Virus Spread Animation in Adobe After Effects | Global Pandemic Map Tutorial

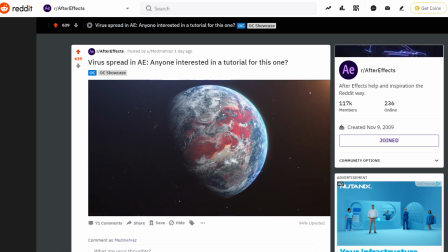15s
so as usual I posted this video on reddit and I asked if anyone wants to see a tutorial and I was not disappointed by the comments now before I start I just want to say that most of this wouldn't be possible if it wasn't for Andrew Kramer's VC or plugin which enables you
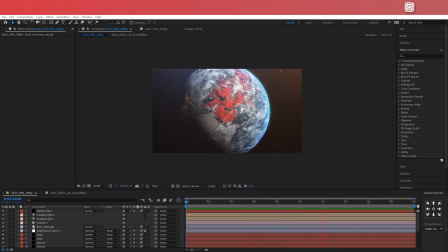31s
to create these super realistic looking planets in this tutorial I'm only gonna be covering the virus spread effect part if you'd like to learn how to get 3d earth done simply head over to video copilot's youtube channel and
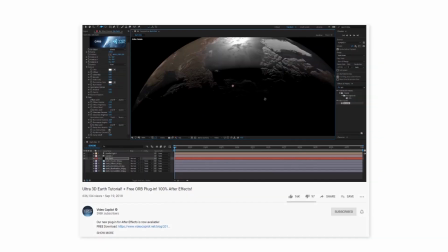44s
make sure to watch the vc orb tutorial now once you're done going through that
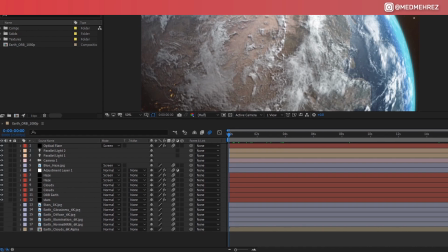49s
tutorial your project will look something like this now there's one more thing
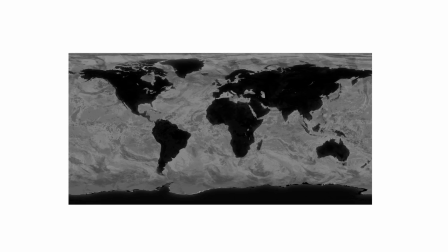53s
you're gonna need which is this additional map texture and which by the way you
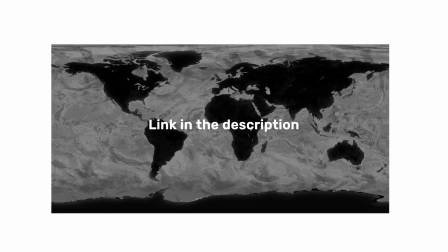58s
can get from the description below you'll notice that this is a png file with
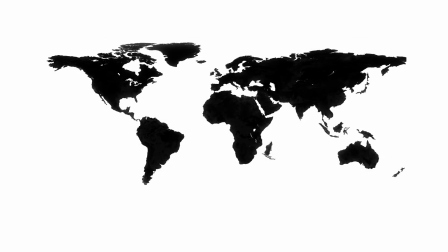63s
all oceans and seas keyed out so this way we can apply
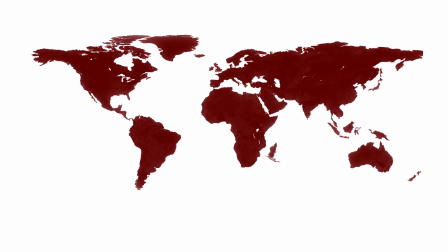68s
our spread effect on the land only now first thing you want to do is import
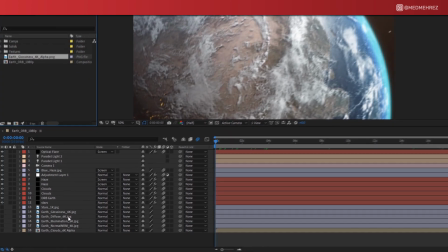72s
this map to the project in the timeline under the main composition you will find a layer
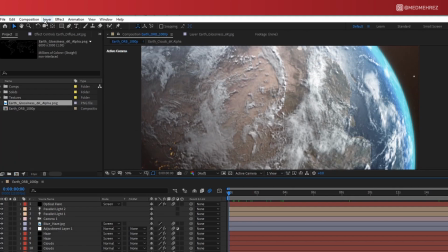77s
called earth diffuse let's pre-compose this one rename it properly
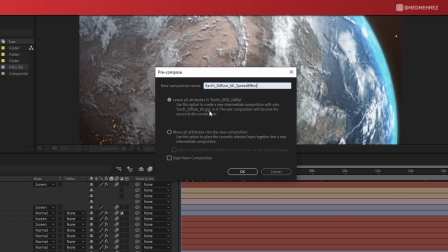81s
you can leave all attributes in the current comp and open
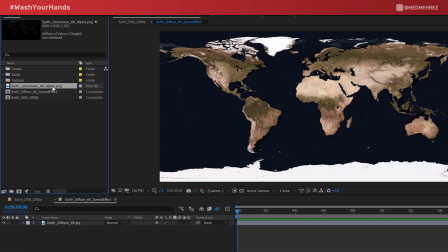86s
the pre-composition now drag and drop the png map that you just imported into this new composition
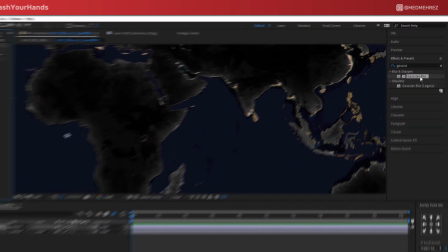92s
to soften the map edges add a bit of gaussian blur now
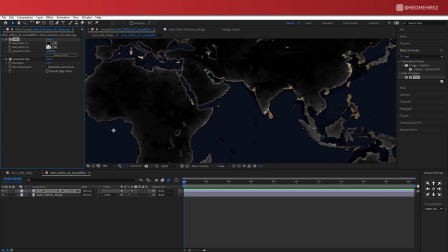99s
add tint choose different shades of red i'm gonna go with a dark tone and a vibrant one
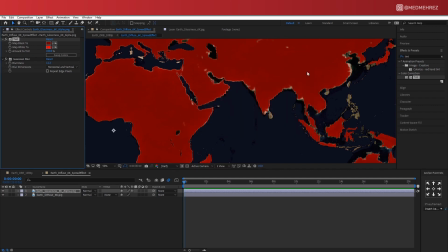106s
now this is gonna turn our map to red color now blend the layer to the
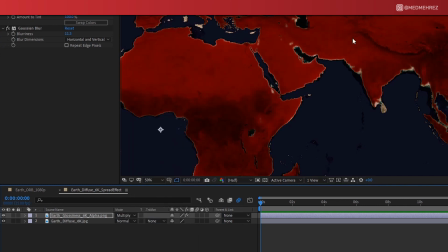111s
existing map by changing its mode to multiply add fractal noise
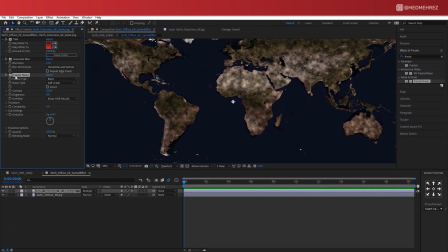116s
you can play with some values here like contrast complexity just see what works best for you the cool part about this effect is that we can add a bit of motion to it so we're gonna do this by adding an expression to the fractal noises evolution
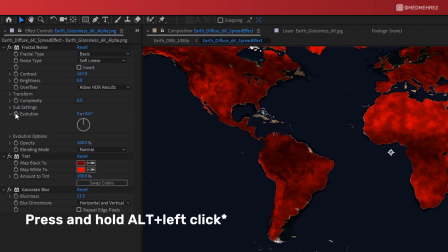133s
click and hold on this little clock icon and press alt now this is gonna pull up an expression input
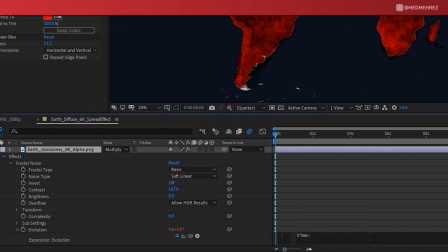141s
field just erase the code that's already there and type in time times hundred now
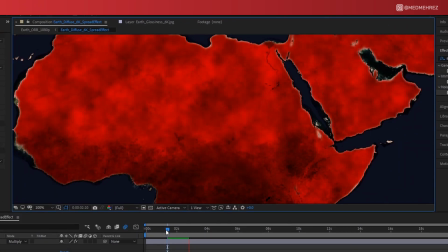148s
as you can see we have a bit of motion on the fractal noise you can see some animation starting to show up right here which looks pretty good
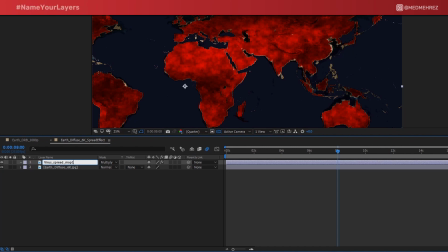156s
now let's move on to the fun part first of all rename this layer now with the virus map selected I'm gonna draw a circle somewhere
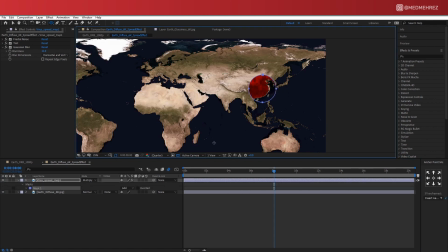164s
around here now of course you can pick any location you want just add a little bit of feather to this mask I'm gonna use mask expansion to
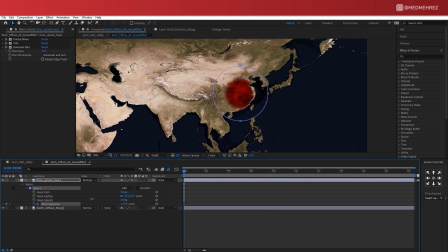173s
create the spread so add a keyframe at the start and reduce the expansion till the red spot disappears now skip few seconds ahead and raise the value back again this way we have a red spot that expands over time
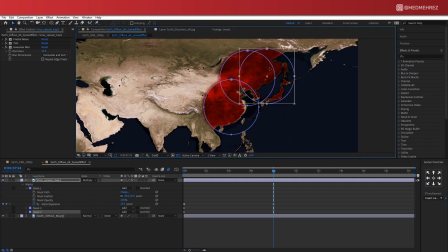186s
now obviously one spot is not enough so let's duplicate this mask multiple times
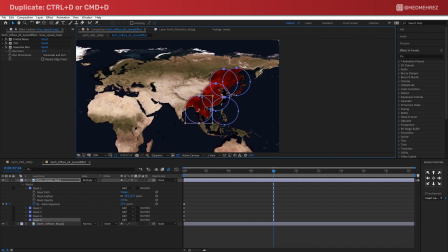191s
so in my case i'm only gonna place masks on this area of the map
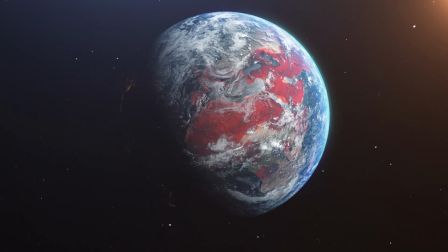196s
since this is where my space camera actually stops but depending on
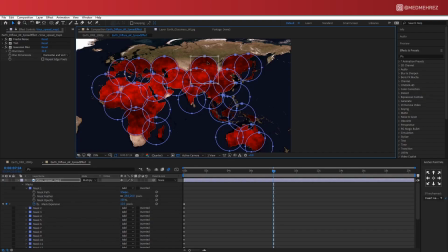201s
your needs you can expand it to other areas other locations now that we're done
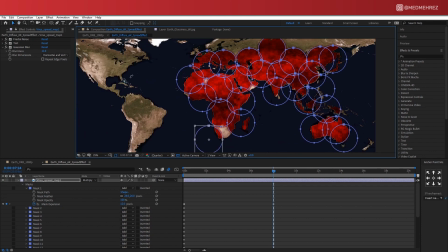206s
populating the map with all these circle masks the animation is there but it still
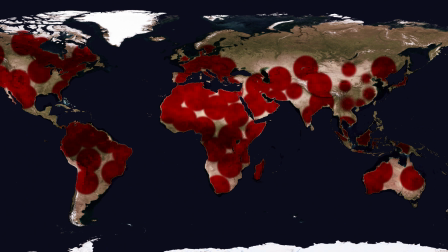211s
looks a bit off since all circles are animated together simultaneously
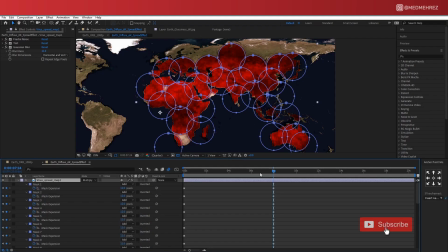215s
and this is why i'm gonna offset all these key frames to split them apart
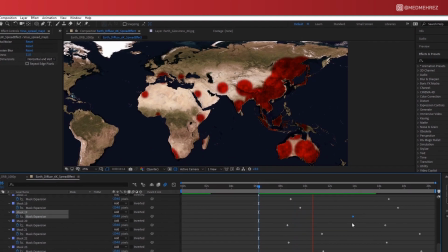229s
okay now that looks better however the fact that they still look like perfect circles is a
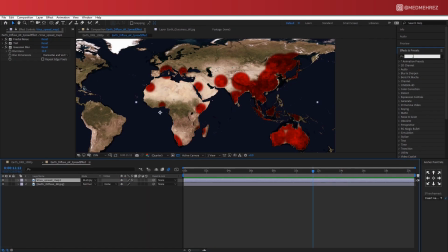235s
bit annoying to me because technically this is not how a virus spreads so let's add a wave warp effect adjust height width and phase now